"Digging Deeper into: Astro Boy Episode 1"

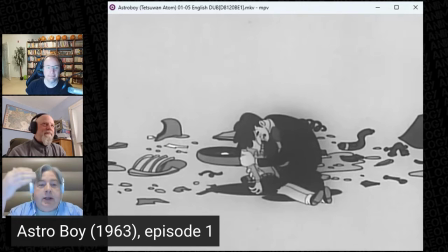249s
But that's the thing, is that they cut to the chase really quick. They were like, we're going to get the thing done, and then we're going to move forward. And then you're not going to over animate it if you have a limited budget. So it's like, you need to get to the plot point. He's dead. Right. Now we move on. Right. And it's a very stark sequence.
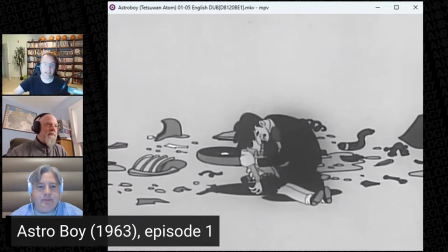266s
Like, there's no music. It's just, you know, the narrator stops speaking. It's just, you hear the sirens, you see the thing, you know, you push in on Dr. Tenma, and the lifeless body of his preteen son.
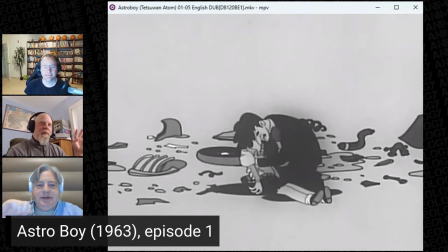283s
I don't know for sure, but I would go so far as to hazard this statement. This is probably the first example of Truck-kun in anime. Yes. Probably. Mm-hmm. Probably. Right here. Yep. right here. This moment in time, 1963. Truck makes a grand appearance.
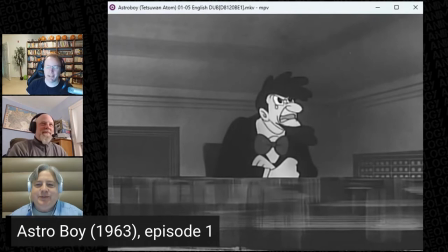303s
Because Tenma gets his idea
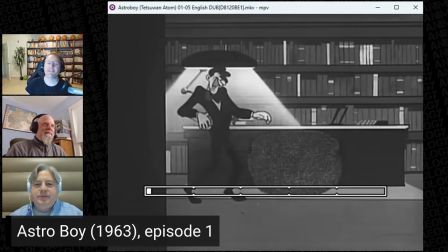308s
and decides to go off and proceeds to laugh hysterically, which you know is a bad sign. Yeah.
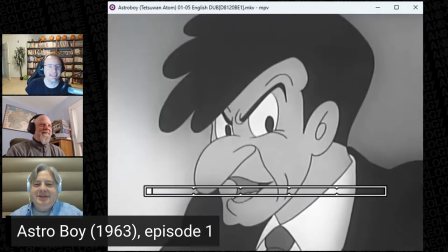313s
He's a little unhinged. Little bit. And then they proceed to build Astro Boy.
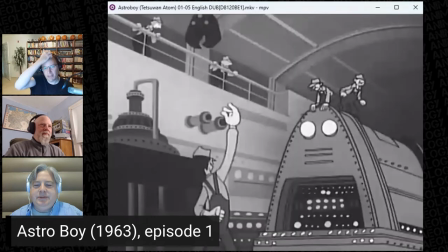319s
And what's interesting is how, like, this whole sequence of building him, I had forgotten how much, or I hadn't realized how much humor there is in a lot of these sort of connecting scenes of the various characters doing things and checking things.
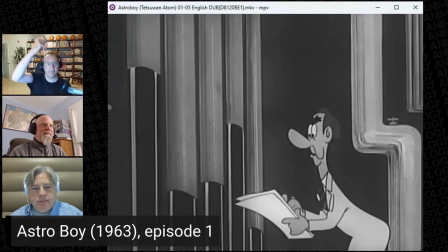337s
And, like, this guy's head bobs up and down as the readings go up and down. And they add this very sort of Looney Tunes-esque humor to a lot of these sort of connecting scenes,
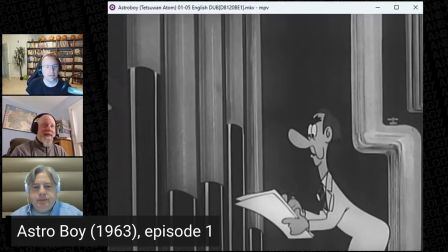351s
which I actually like a lot. Still keeping it very limited in what's going on. So the gauges go up and down, his head goes up and down. But like most of the rest of him isn't doing anything. They're literally just sliding that up and down.
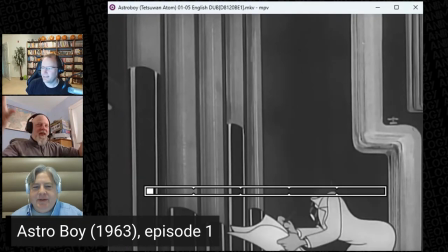364s
Well, how about the one with the guy sitting at the gauges and you just see his head back and forth in a circle.
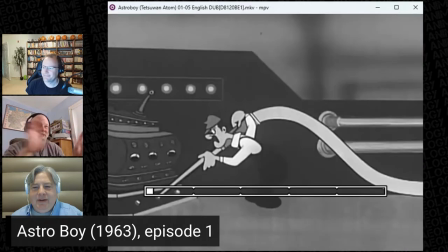370s
And it's like, that's it. It's like his body, rest of it doesn't move. It's just very specific pieces of things that have to move.
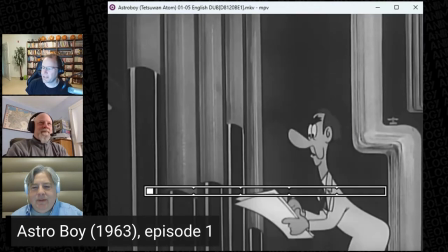378s
Yeah. Like, That is one of the interesting things is that, like, in a lot of this, like, it's not even technically animation. It's just, you know, like three different drawings that they're cutting between rapidly to get across that idea of movement.
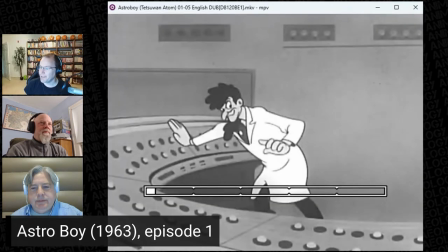394s
But yes, they build Astro Boy to classical music. Yes. Yeah. It's still like Phantom of the Opera at that moment where he's just kind of like, ha ha ha, bah, bah, bah, bah, bah.
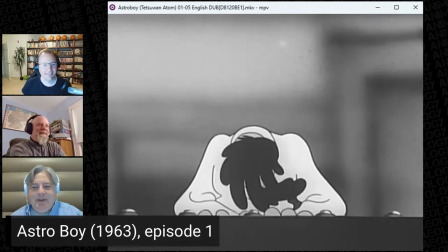410s
Like, here we go. And I love how he looks like a rooster. Yeah. I mean, it's intentional. Much more pronounced. Yeah. Yeah. Yeah. You might say he's a bit cocky.
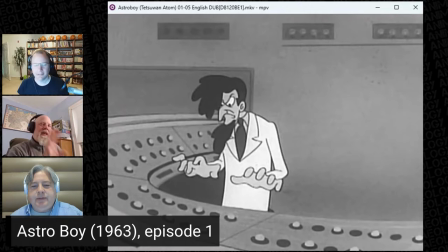424s
This 1963 reminded me of, as a kid, I had gotten a chance to see and I had recorded on VHS. Alvin and the Chipmunks from around the same period of time. Yeah. And it is almost exactly the same kind of thing.
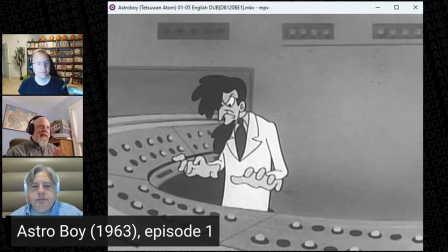441s
Oh, interesting. It's in black and white. It's got very limited animation budget and therefore very limited animation. Mm-hmm. And it's like, it was so strange to see it. I'd be like, wow, talk about it. Like a very, you know, similar approach to something on different sides of the Pacific.
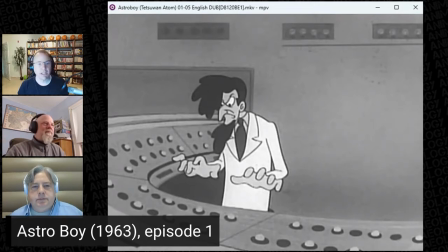458s
Yeah. I'm like, interesting. Mm-hmm. Well, limited animation was a really big thing. UPA, United Pictures Artists, I think, was an animation studio started specifically to make limited animation for television to say, hey, this is a specific approach we're going to take visually, not just because it's cheap.
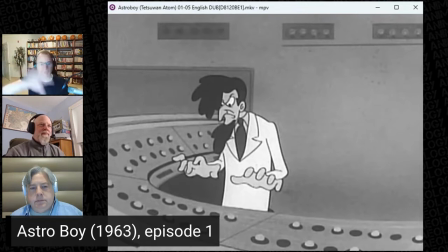476s
In fact, it wasn't cheap. It was about the same budget as other animation at the time. But like we can do this in a way that can allow us to make a lot more, you know, animation more quickly. It was very much a visual choice,
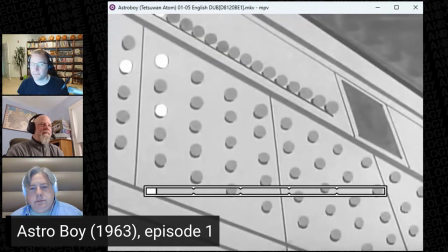494s
and yeah, it was very much the kind of the rage at the time.